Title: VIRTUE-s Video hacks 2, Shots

Hi, in this clip I would like to talk about the camera and the choices you have to make with it when filming. If you're using a professional camera or a smartphone or tablet, the same rules apply. Today, a smartphone like this is a great tool for video making if you plan and use it wisely. One of the first things that I would like to talk about is the fact that most films are shot horizontally. That is, you have to hold your phone or your tablet like this, not like that, like this, always. I see this happen all of the time, that people mix between holding them horizontal and vertical, and the results will be a mix of images very hard to edit. This is not the results we're looking for. Now let's talk about shot sizes, the basic choice you have to make with the camera. How to frame your subject. Using different kind of shots, you can show different things and you get a variety of images that will make the editing process so much easier.
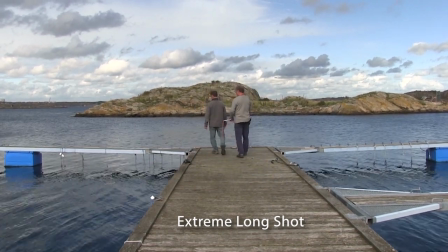1:17 Now this is what we call an extreme long shot. We are too far away to see the expressions of the people,
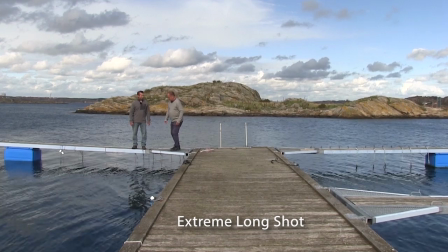1:24 but it's a good shot to use for establishing the setting in the beginning of a scene or a film. For example, an exterior of your own school.
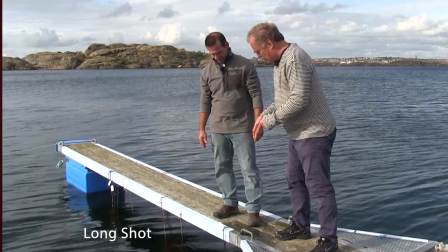1:33 The long shot shows a person from head to toe and also gives you a good description of the surrounding environment.
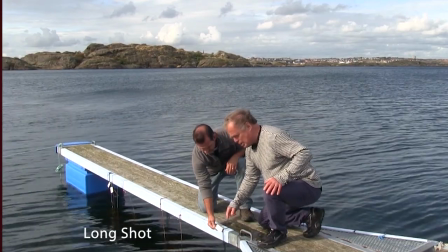1:40 For example, your classroom, where you are when you are conducting your experiments.
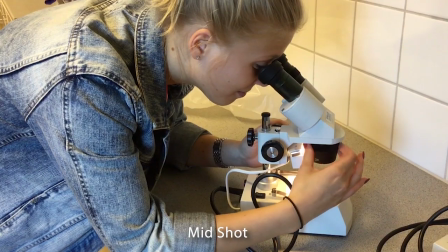1:46 The mid shot shows the top half of a person so that you can see what they're doing.
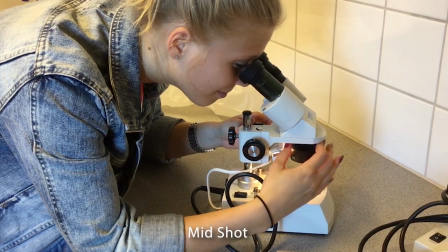1:51 It's the most common type of shot and I'm using it here right now. But you have to use close-up shots to focus on details and to create a variation to communicate effectively.
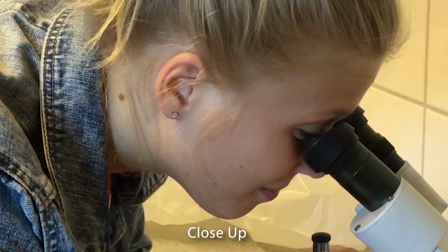2:03 The close-up shot shows the subject's face, allowing to focus on their expressions.
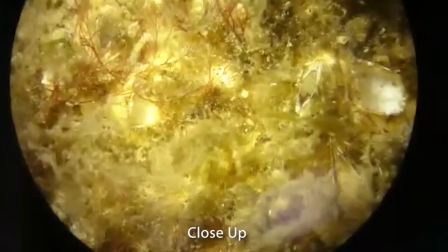2:10 But a close-up can also be details from your experiments, like the materials you're working with, or what you see through a microscope. To be able to capture these necessary close-ups, you sometimes have to do things twice. Now, don't be afraid to stop a process and change your camera so that you can really get the images that you need for your editing process later. How to combine and use different shots must be planned beforehand. The more time and effort you spend on planning and thinking about the different images you need, the better your film will be. Well, what kind of shots do I need? To answer that, you have to ask questions about the film you're making.
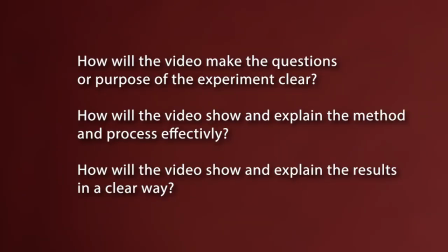2:54 How will the video make the questions or purpose of the experiment clear? How will the video show and explain the method and the process effectively? How will the video show and explain the results in a clear way? If you can answer these questions, you are well prepared for making a very good film of your science project.